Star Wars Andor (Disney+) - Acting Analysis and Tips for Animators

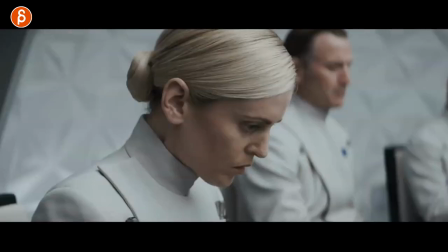[4:07]
Anyway, she looks for things and she finds what she was looking for.
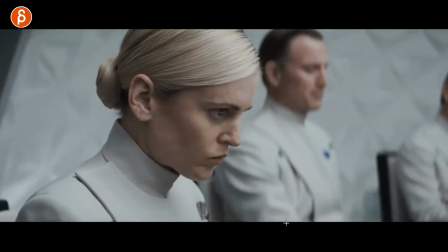[4:11]
And I look at her eyes in this case. up dart dart looking around now it's all the processing including some clenching here the jaw
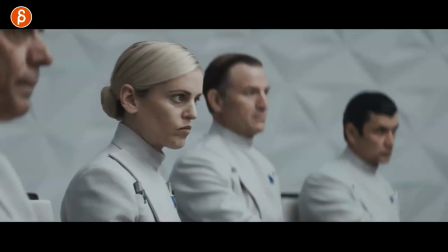[4:20]
tightening here all that stuff so think about when you have characters when do they look when do they blink you mean this it's like a very intense stare just
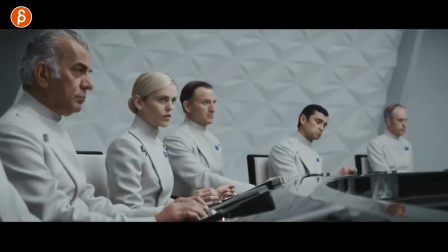[4:28]
looking around and processing things where it's more like wait what did i just hear and not that many blinks versus an onslaught
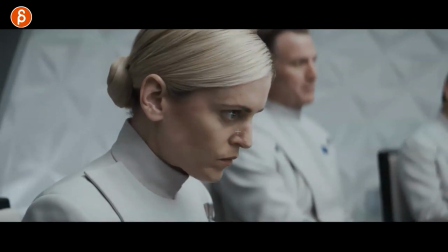[4:35]
of information where it goes wait wait wait wait a minute wait a minute wait a minute so it's very specific in when you use eye darts and blinks and think about that so it's not just keep alive of blinks or when a character turns their heads to protect their eyeballs and stuff like that really think
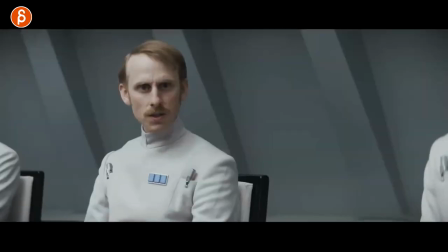[4:48]
about what does that mean when the character has a lot of blinks a lot of eye darts or not for this one i want to talk about character
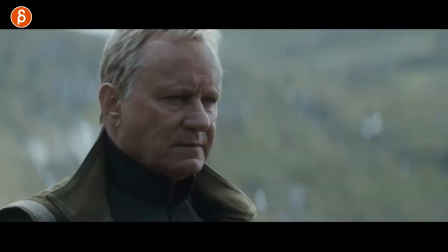[4:55]
placement within a scene so this is a longer thing right as you can see here this is going all the way forward here so what i'm going to talk about is he
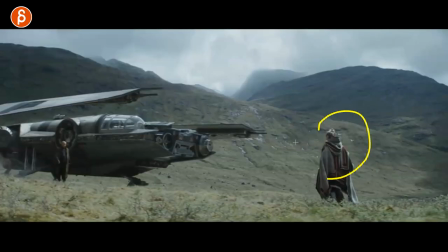[5:02]
changed the plans and she she doesn't know so they come together here and you can see
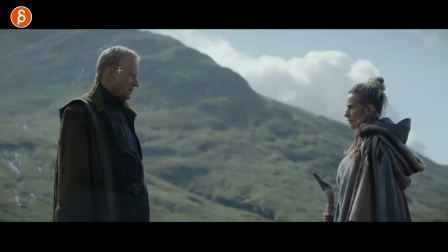[5:09]
there's a good distance between them but they're not moving around a lot this is all a small talk you know there's nothing going on she doesn't know quite yet what he is proposing that might upset her now as this continues a little side of them but i want to include this i love
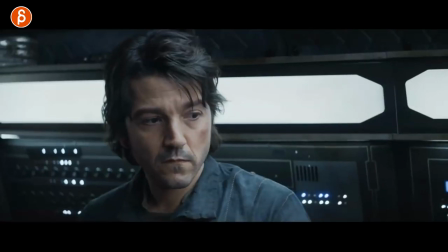[5:23]
this here where he sees this and goes what if i fly away right now and he takes that little small step and it's this robot
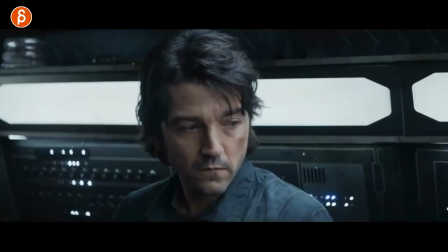[5:31]
ship robot goes can i help you with this the reason i'm including is just because it's it's an interesting thing where when you have a human to animate and they have to go somewhere and you put in a conflict so this could be a surveillance robot or something i just like the
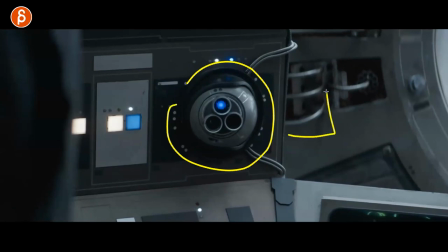[5:45]
idea just because it's fun to animate robotic things in terms of like the keys how they overshoot a bit and you have some mechanicals you know like overshoots and
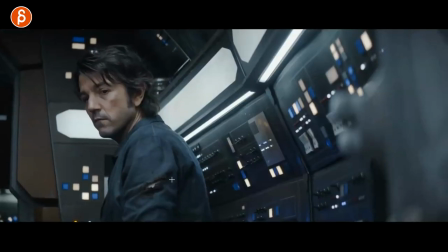[5:52]
stuff i don't i like animating robotic things just so if you have as an idea if you have a character just the one pentagram thing no dialogue and they have to go somewhere and cannot go maybe include a robot this is a very specific subjective nerdy idea but i like this i just
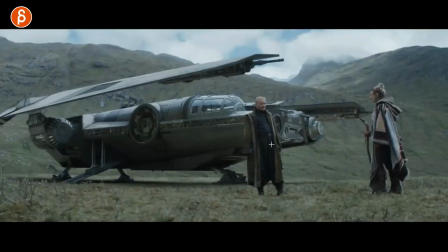[6:07]
want to sneak that in there just because it's part of the sequence but anyway back to them look at him he's very still she is not so he already explained what happens and she is not having it and this is the inner turmoil of ah this is makes me nervous i don't like
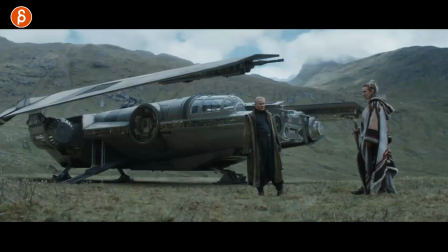[6:21]
this she's pacing around so part of what i want to talk about here is that think about when is your character moving and when is the character not just like before when we are and or standing close and opening up think in terms of overall movement for contrast as well not moving lots
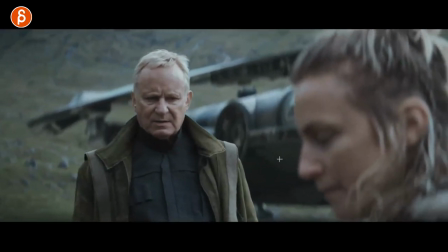[6:35]
of movement right and even how this is framed we're following her so we understand there's movement but within this and if i put on
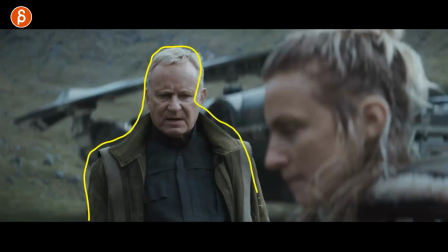[6:43]
onion skinning here right i'm going to trace him and then go back and you can see how the camera follows him
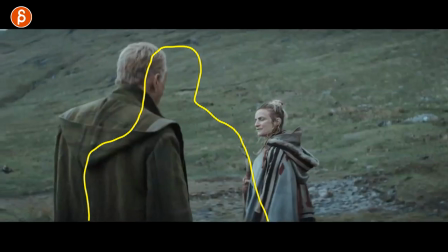[6:52]
somewhat but mostly it's not too bad through there so we are showing that
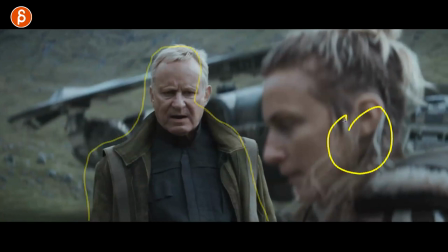[6:57]
there is movement on her but as it continues
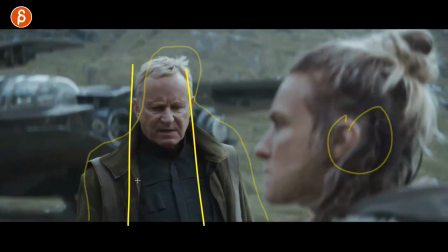[7:01]
visually he is still standing still because he is steadfast he is convinced
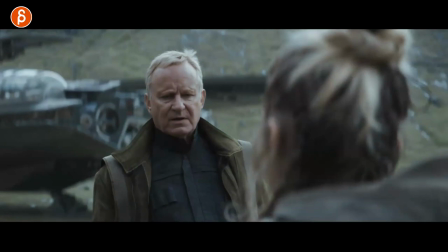[7:06]
that what he's saying is okay and it's true and it's it's you know right to him he also
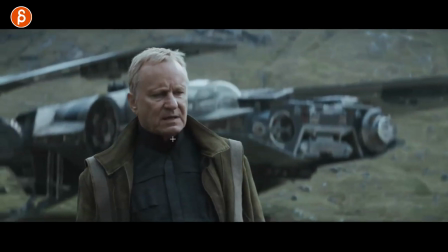[7:11]
has movement his arms he's a bit more moving in his you know in his upper body and head and she has a lot of
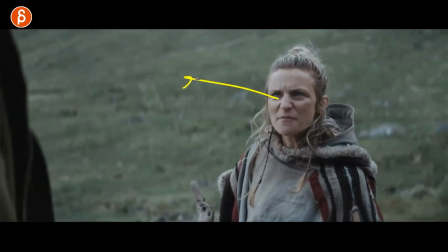[7:18]
sharp movements leaning forward you know that's the only time she doesn't move because she's challenging him so again for contrast think about when they move and they do not
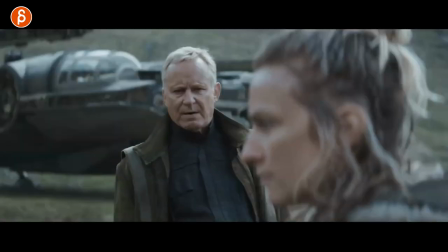[7:24]
move and as this continues this you can clearly see she is still moving around upset and everything and he starts to explain to her more and
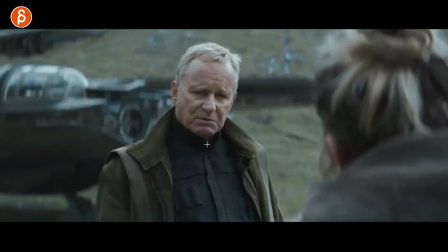[7:32]
more what is going on right and i love this here because you can see that little tilt it's a little puppy tilt he's trying to convince her
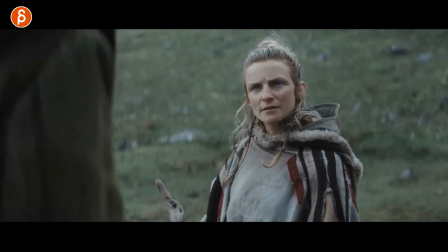[7:40]
he's looser in the body language and as he continues to talk to her he goes she's challenging him she's not really listening or being that convinced i
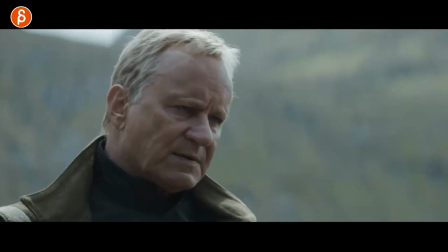[7:49]
love this moment here he continues he's much looser right in his body language and she is kind of like whatever poking around with this I'm not
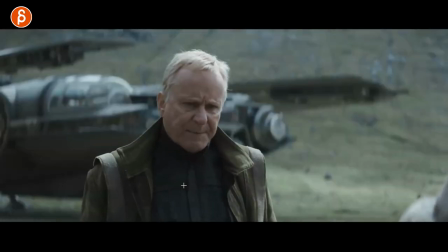[7:57]
really listening and that messes him up here right there he goes stop you know look at me like he
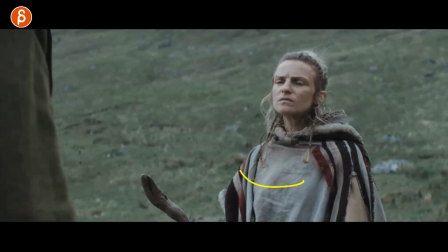[8:03]
gets really upset so now look at the contrast she turns she looks and look at him here he's completely